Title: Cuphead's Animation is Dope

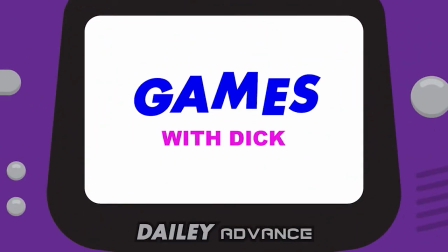0s
Hello and welcome to another Games with Dick video. I'm Dick Daly, and today I'll be talking about Cuphead.
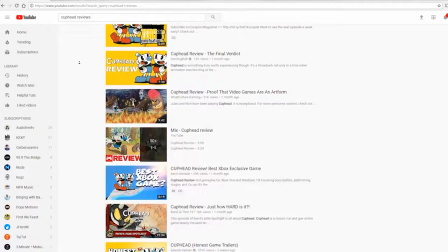5s
I love this game so much. I realize that there are a million reviews and videos on Cuphead already.
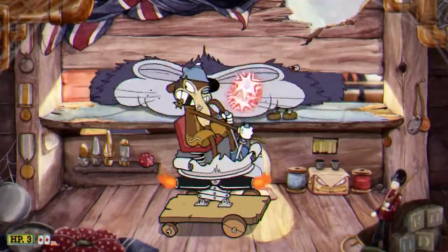12s No.
But I am so passionate about this game that I had to quickly make a video of my own.
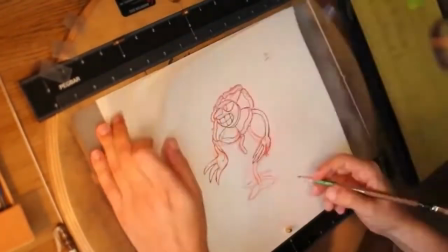18s
Let's start off with how impressive the artwork is. Every frame in this game is hand-drawn.
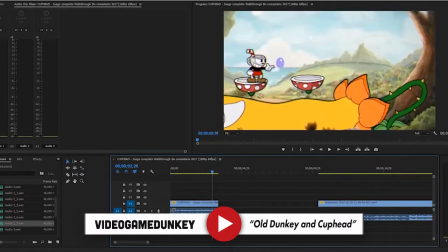23s In 2.5 seconds, they had to draw that flower guy 35 different times.
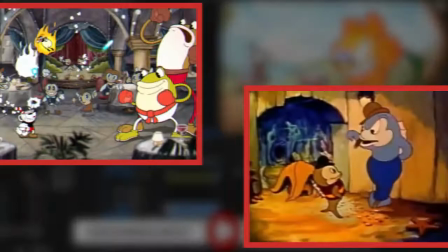28s This is why you should never be an animator.
That's some serious dedication to replicate the look of a 1930s cartoon.
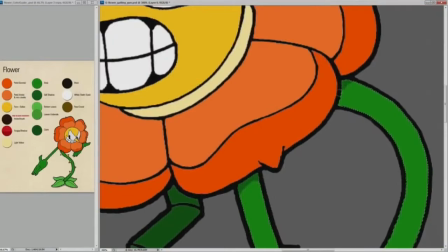35s
Each frame had to be painted in. The environments are watercolored by hand.
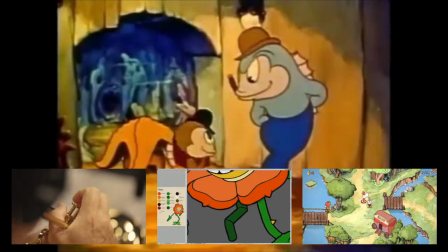40s
Even the jazz music was recorded live in a studio. Take all of these elements together, and you've got yourself a game that stays true to the 1930s era.
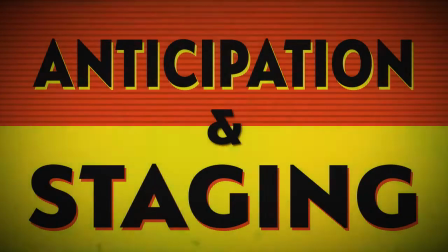49s
But what I really want to talk about in this short video is the use of anticipation and staging.
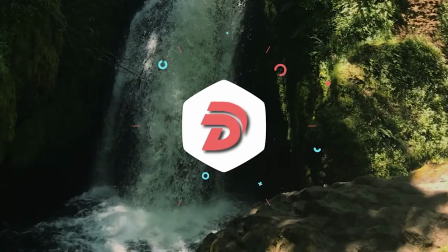55s
As a motion graphics artist and animator,
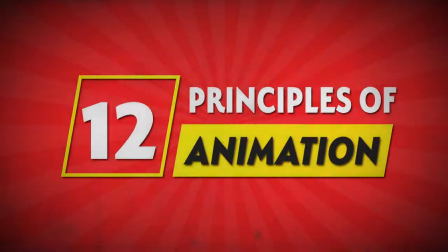57s
it's important to be familiar with the 12 basic principles of animation created by Disney animators Ollie Johnston and Frank Thomas.
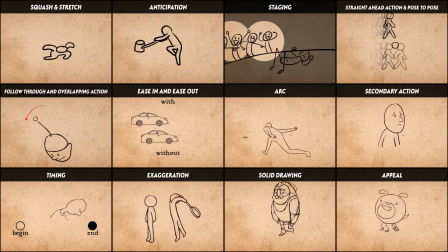65s
Alan Becker does a great job of describing all of these principles, but why is anticipation and staging so important in this video game?
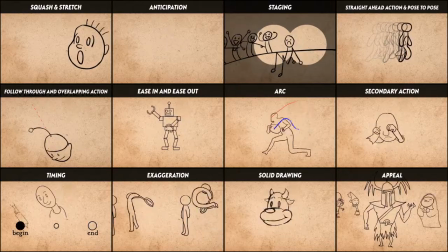73s
I'll let Alan Becker answer, starting off with anticipation.
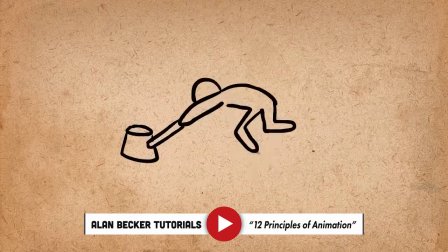77s This is when a character prepares for an action to give the audience a clue as to what is happening next, as well as to make the action appear more realistic.
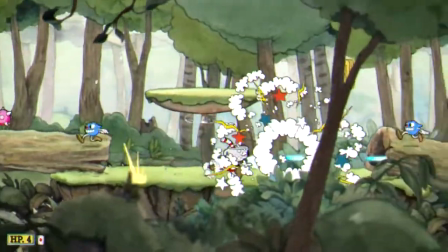85s
So for a fast-paced game like Cuphead, anticipation is your best friend, because this game is hard.
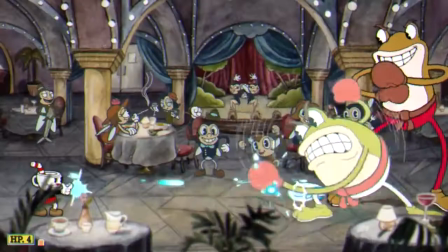92s
And I mean really hard. But once you get the patterns and rhythms down, the game becomes a little bit more predictable.
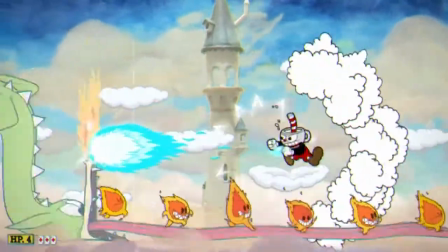99s
With all that being said, the use of anticipation in the animation gives the player a subtle hint of when the enemy will attack.
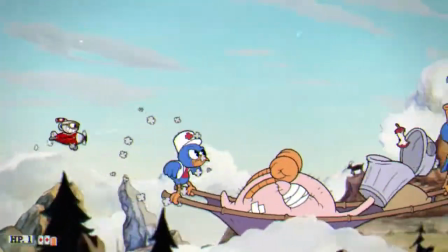107s
It's what makes this near impossible game actually possible to beat, especially since timing is everything in Cuphead.
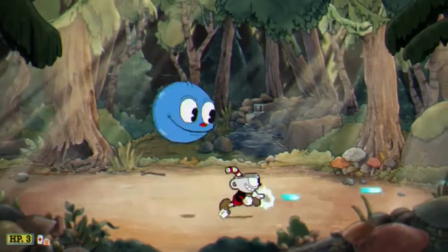114s
For example, here's this little slime dude.
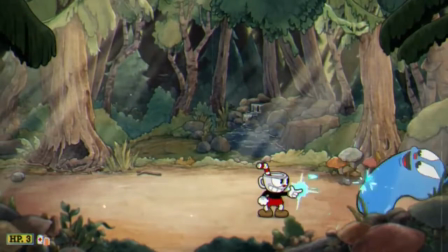116s
As you see him anticipate his body weight back, that lets the player know it's time to get the heck out of the way from his punch attack moving forward.
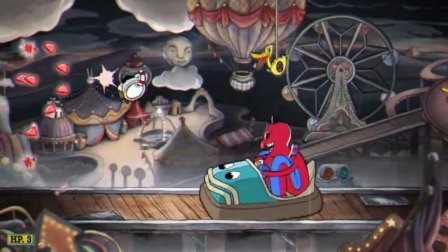124s
Same with the clown guy. You know he's going to accelerate when he anticipates his weight back into the opposite direction.
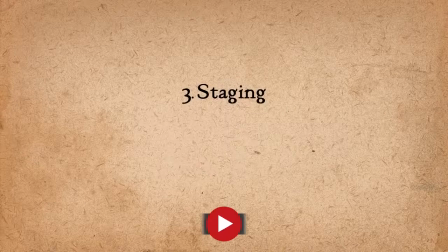131s
Okay, what do I mean when I say staging though? Once again, I'll let Alan explain.
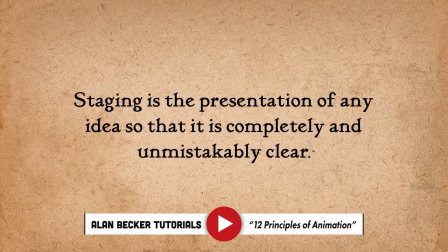137s Staging is the presentation of any idea so that it is completely and unmistakably clear.
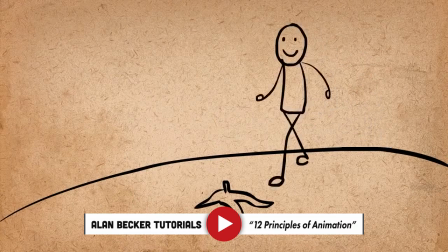142s So when you're animating, you want to be in full control of where the audience is looking.
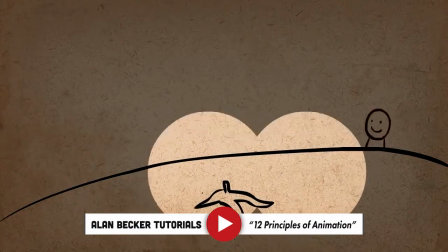147s You're essentially saying, look at this, now look at this, and now look at this.
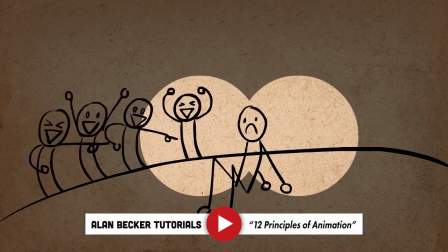151s This control is achieved through staging. Here's an example of bad staging.
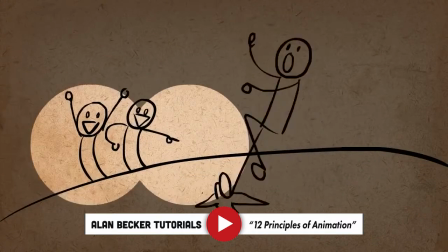159s The characters are competing for stage presence, so the viewer doesn't know which one to look at.
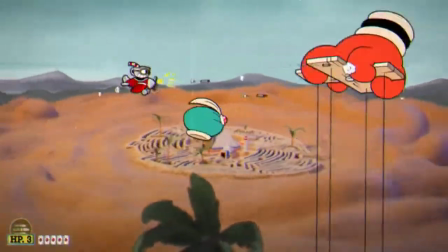164s
Thanks, Alan. Let's take a look at the genie boss for a good example. The player changes focus several times throughout this battle.
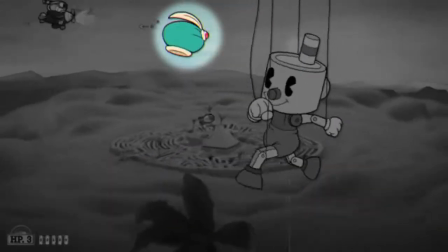171s
First, you're looking at the puppet. Then, you focus on dodging the hat. Then, the focus is on dodging the bullets from the puppet, and then the hat.
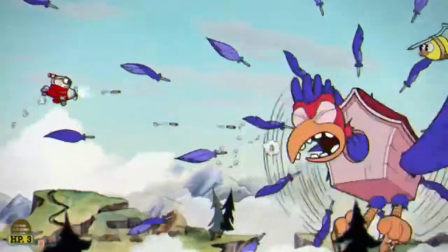180s
There's always something happening on screen. The stage is always changing, but the projectiles and the boss never compete for the player's attention.
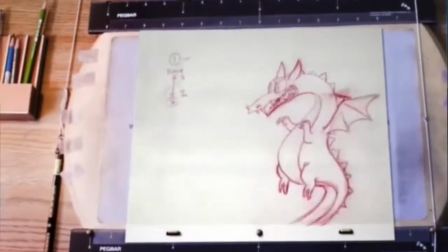189s
But what about the other 10 principles? Well, the 12 principles of animation are a set of guidelines to follow for the actual animators.
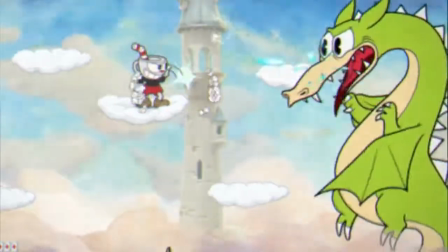197s
And the Cuphead animators did a fantastic job bringing the characters and environments to life.
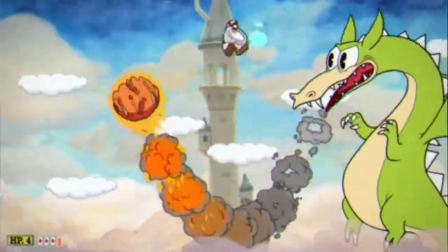203s
I just wanted to talk about how well the anticipation and staging are done because they are the two principles that affect how the player plays the game.
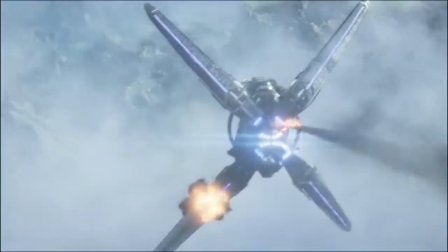211s
I'll wrap this up real quick by talking about creativity. In my opinion, modern AAA games can be compared to Hollywood movies.
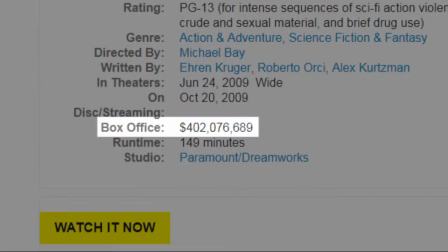219s
They don't care about the creativity and art. It's all about creating something to rake in the big bucks.
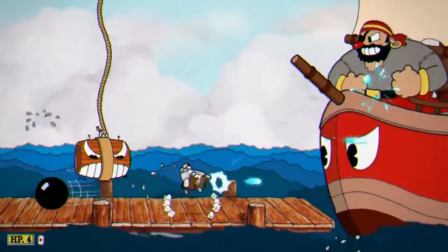225s
Oh yes, I'm looking at you, EA. Cuphead is an independent game that wasn't created to make money, and it really shows.
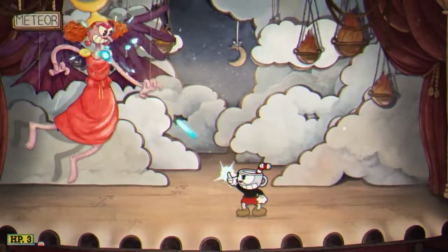233s
The amount of passion, creativity, and time put into this game makes it a true work of art.
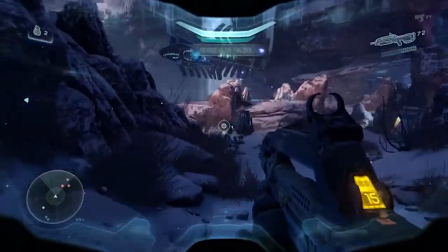239s
But who cares about art, right? This is a video game. Even as just a video game, I love Cuphead.